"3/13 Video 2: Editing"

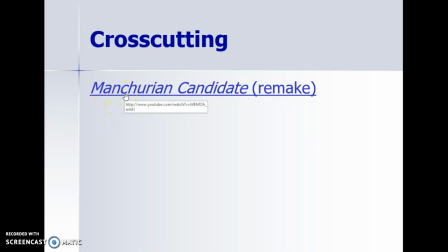Now, cross-cutting is when you take two scenes, they're shot supposedly at the same time, but they're occurring in different spaces. And so they appear to be going on simultaneously and thus affecting one another in the narrative.
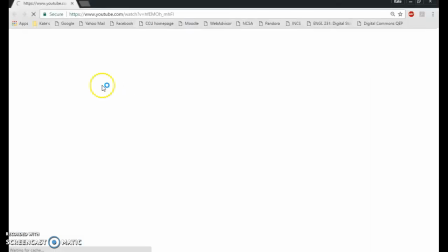Cross-cutting is one of my favorite things. This is The Manchurian Candidate,
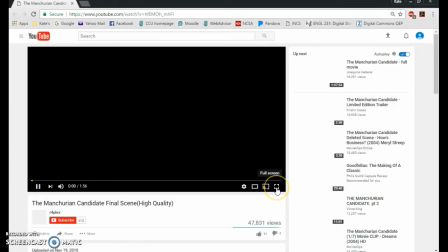which was a 1950s film starring Frank Sinatra,
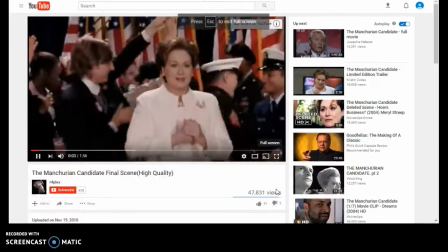but was redone about a decade ago with Liev Schreiber and Meryl Streep.
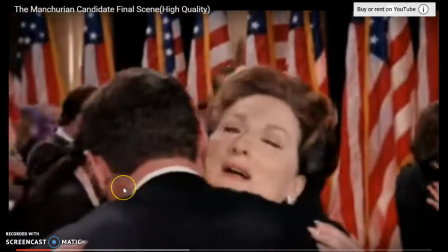And you'll see here that what we have is this political
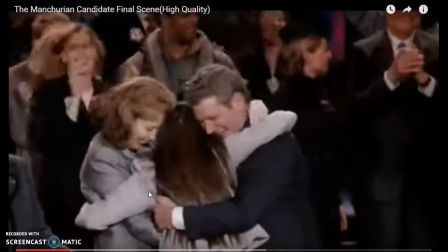celebration that's going on here on the floor of the assembly room.
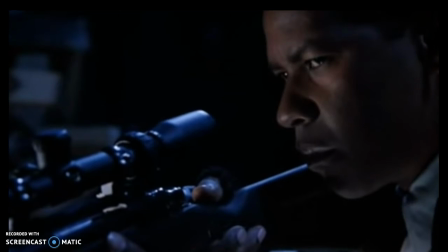And then up here in the rafters, we have a sniper played by Wesley Snipes.
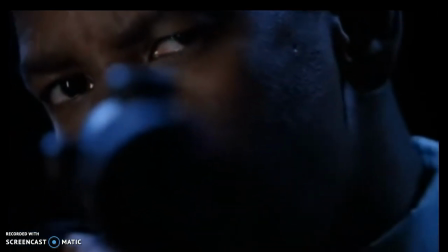And you can see this. Okay, we're going to have racking focus here. Interesting. We have the gun.
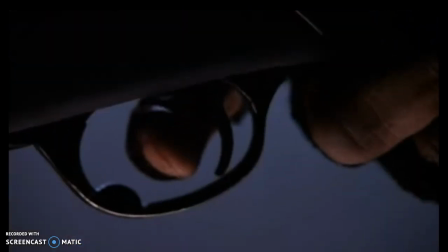We have Wesley Snipes, zooming in.
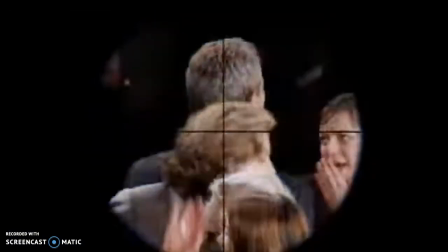We have the view of the crosshairs down on the floor.
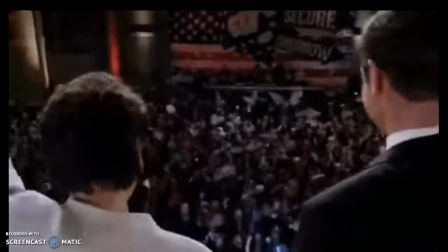We're down on the floor again. So you can see we're moving space, but temporally we're supposed to be in the same place at the same time.
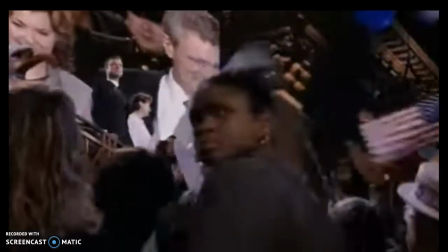We're here, we have Liev Schreiber looking up in the rafters.
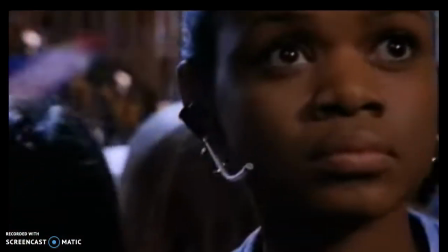That eyeline match makes us think that Liev Schreiber knows what's going on with the sniper.
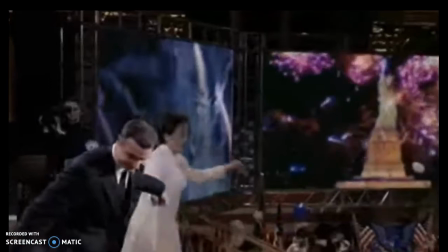Then we have the close-up on the agent.
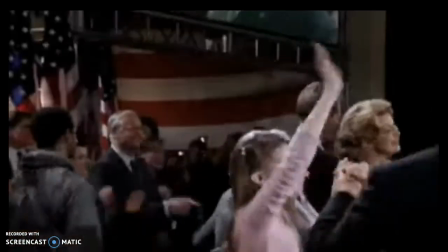We go back to Liev dancing with his mom, Meryl Streep, and they're down on the floor of the assembly hall.
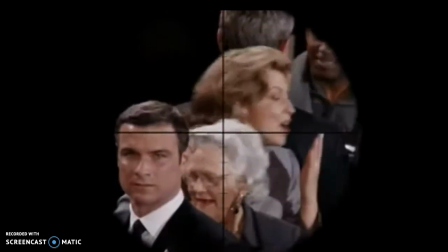He looks up in the rafters again. We see the crosshairs. That eyeline match implicates him into the cross-cutting,
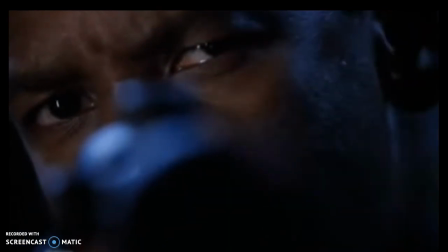what's going on in the rafters, that we have this sniper that's getting ready to shoot somebody.
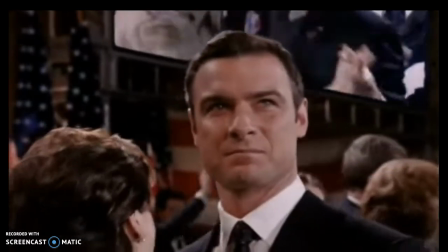And again, down on the floor of the assembly hall, he smiles, He nods.
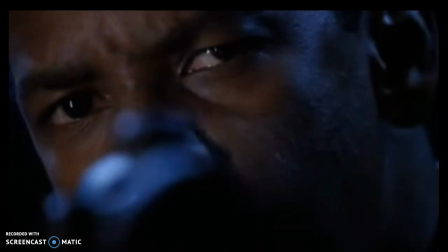The sniper, we go back to it, cross-cutting. We're in a different space, but we're led to believe this happening at the same time due to editing.
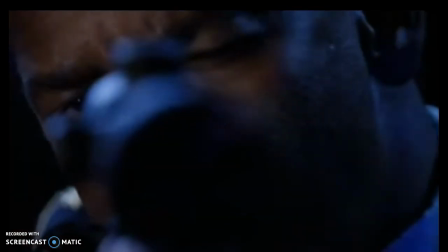Meryl Streep looks up confused.
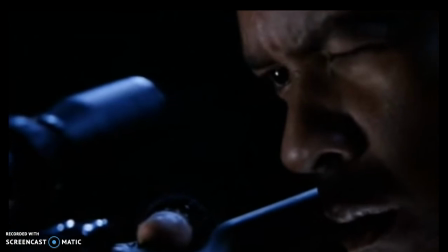The sniper zeroes in, starts to shoot at Liev Schreiber's back.
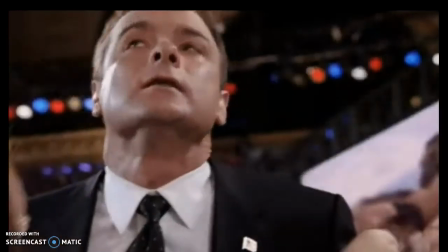We see the crosshair and shoots him.
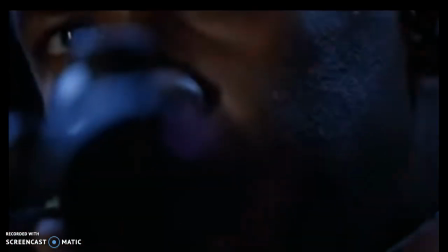So you can see how there is this, and mother and daughter, or mother and son are dead at the same time.
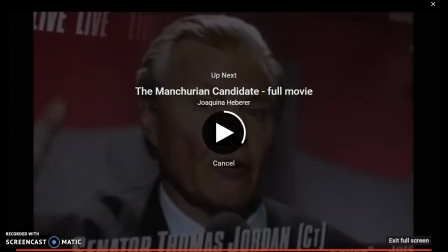So you can see how cross-cutting helps to raise tension.
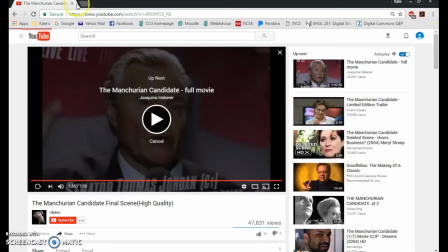And I want you to pay attention to cross-cutting as you watch your various,
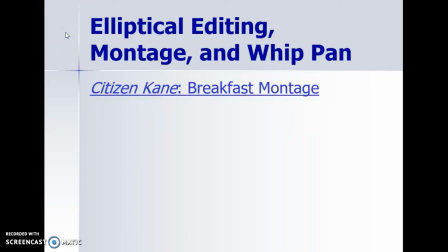whatever it is that you're watching, because it's awesome. Okay, now, elliptical editing. Elliptical editing is something that if you know the term for an ellipses.
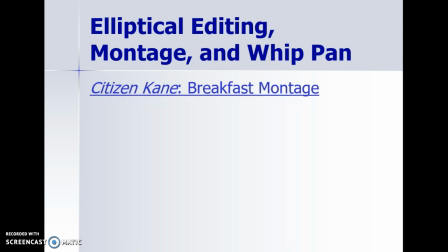An ellipses, when you're writing, means that you have deleted something. Those are the 3 dots that you put into your writing when you've said, okay, there were words here that I've taken out, and I'm not going to use them right now. So elliptical editing,
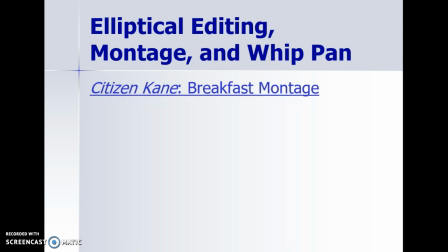what it means is that it's editing that is supposed to connote the removal of time. So elliptical editing is typically used in a montage, and a montage is used to show in American films,
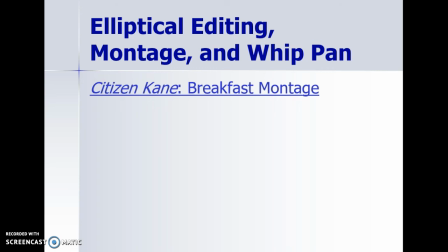typically, not in Russian films, but in American films, it's typically used to show the passage of time. So you can very quickly move through days or months or years through a montage, which uses elliptical editing.
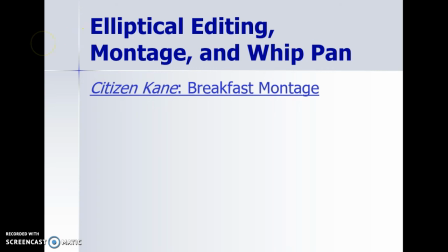And here we're also going to see an example of a whip pan. So a pan is when the camera moves from left to right. A whip pan is when the camera moves from left to right so quickly that the image in front of the camera blurs,
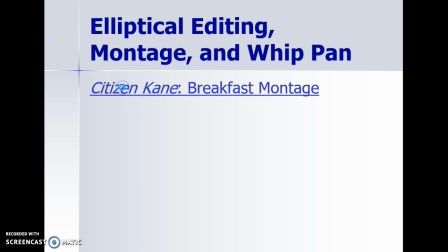and it's supposed to show the passing of time. So this is a very famous scene from Citizen Kane.
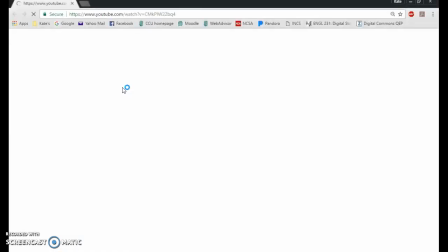If you haven't seen Citizen Kane, you should watch it. It's one of the #1 movies ever made in the United States.
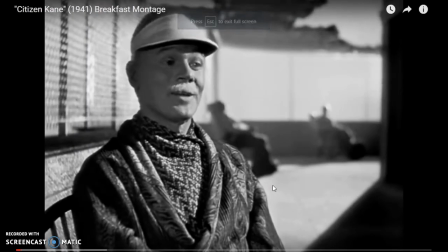And this is a scene that shows the evolution or the de-evolution of a couple's marriage.
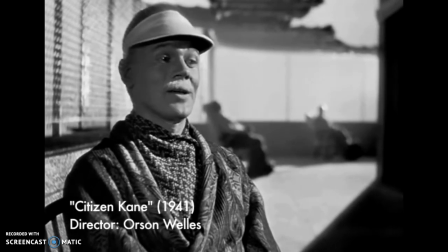This is Kane and his wife.
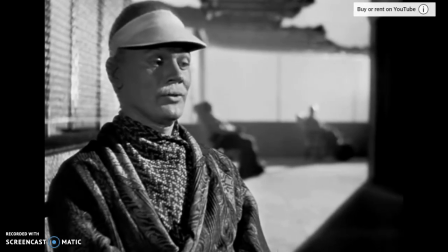And you can see from this montage that's about ready to start here in a second that
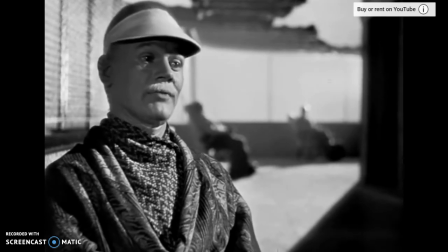the couple's relationship is going downhill.
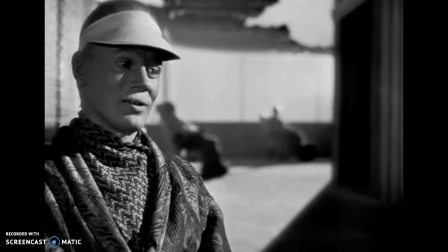Where we start here in just a second is their, like the breakfast after they've just gotten married, and they've,
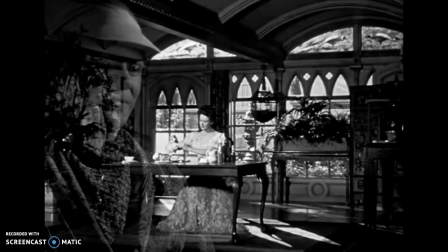obviously have had conjugal relations together, and they're very happy with one another.
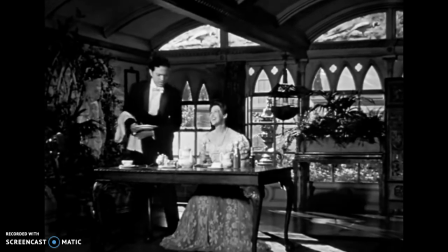And here we have this is an establishing shot with the beautiful bride on the right, the groom on the left.
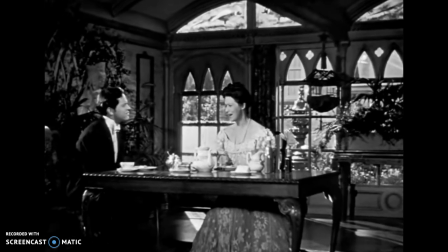You will again see that they maintain their sides of the screen.
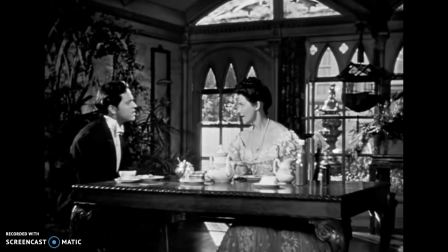Kane stays on the left, his wife stays on the right.
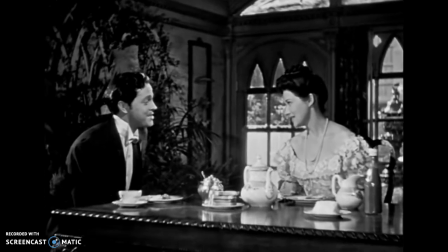But as the years pass, we can see a change in the mise-en-scène as they age.
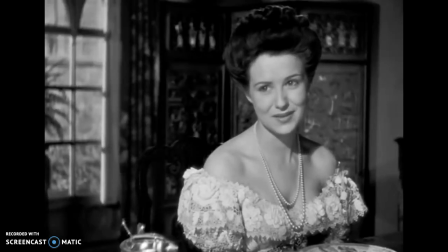And then we also see a change in how they react to each other. Here we have a reverse shot for the conversation.
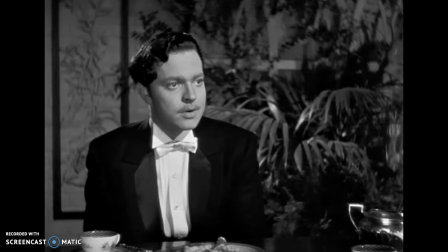He's on the left, she's on the right.
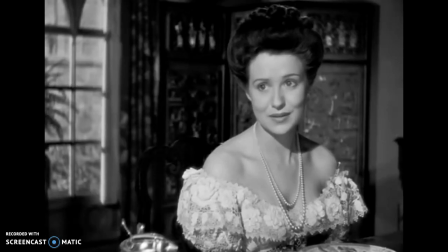Again, this is the cinematographer and the editor working together very closely, and they're having a conversation.
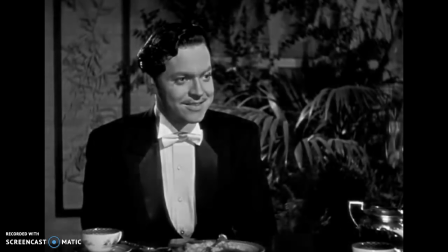It's like watching a tennis match. You go back and forth from left to right. There's a whip pan.
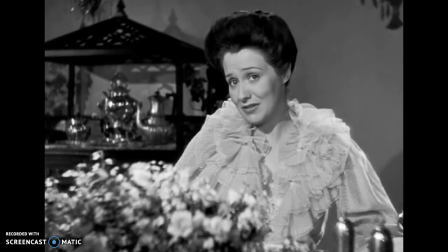Passage of time. She's a little older, still on the right. He's on the left.
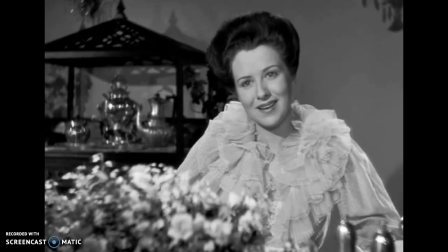The mise-en-scène, now there is a floral arrangement between them. She looks a little frumpier.
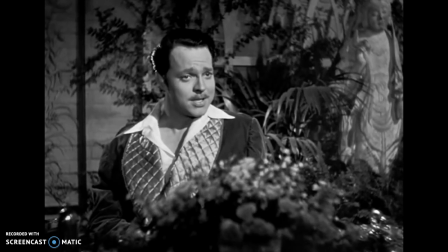He looks a little dowdier. But still, again, the conversation editing.
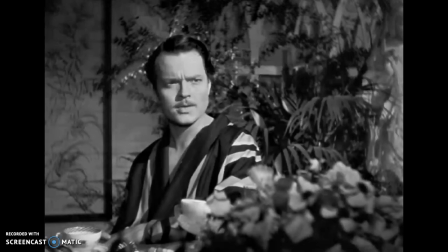Whip pan. There we go. Now she looks a little older. He looks a little older.
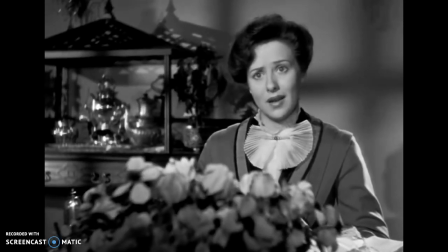They're angry at each other. Still a floral arrangement between them, showing the barrier.
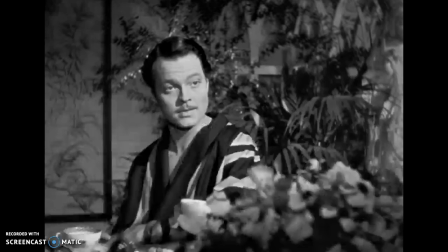We still have mid-level shots of them, medium shots of them, but we're going back and forth.
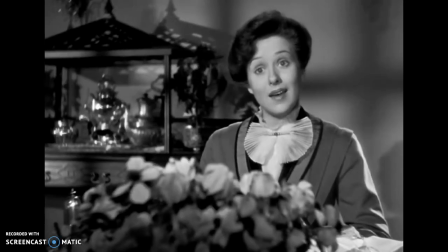Shot, reverse shot to show the conversation. But we're seeing the passage of time.
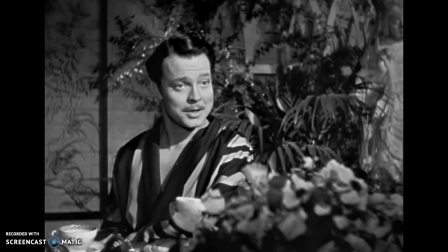Here comes another whip pan in just a second. So again, there we go.
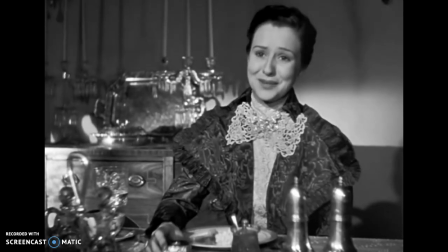Passage of time. She looks even older.
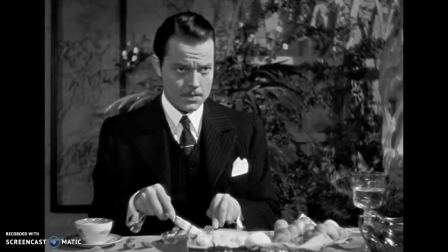The mise-en-scène really helps this because we know mentally that these shots were filmed probably in the same day,
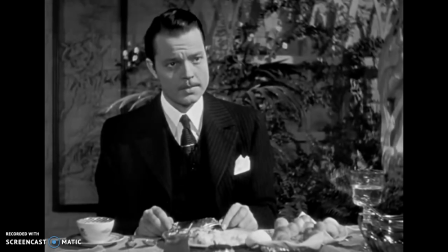if not the same week on a studio lot, but we're supposed to think they're getting older and older.
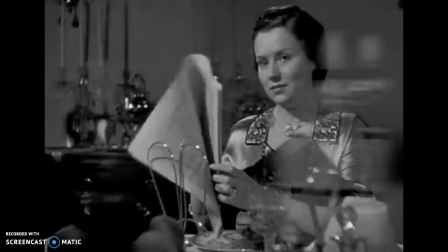So this kind of editing, this kind of cinematography, this kind of mise-en-scène helps to convince us that time is passing.
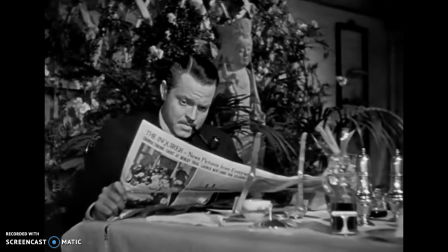This is a montage of we see passing time. Now we have the reestablishing shot.
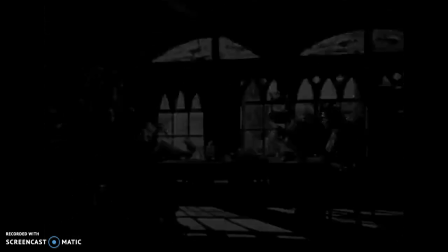They're backing away. We get the long shot, and we see that they're on opposite sides of the same table.
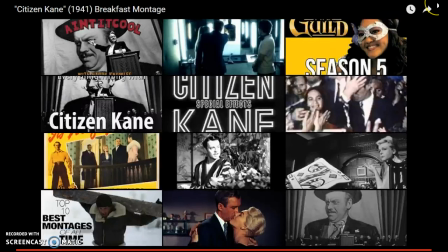Okay. All right. We're going to close down this video,
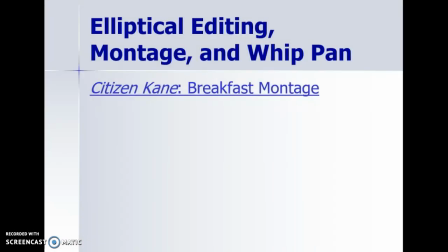And I'll be back in just a minute with more information on editing and elliptical editing.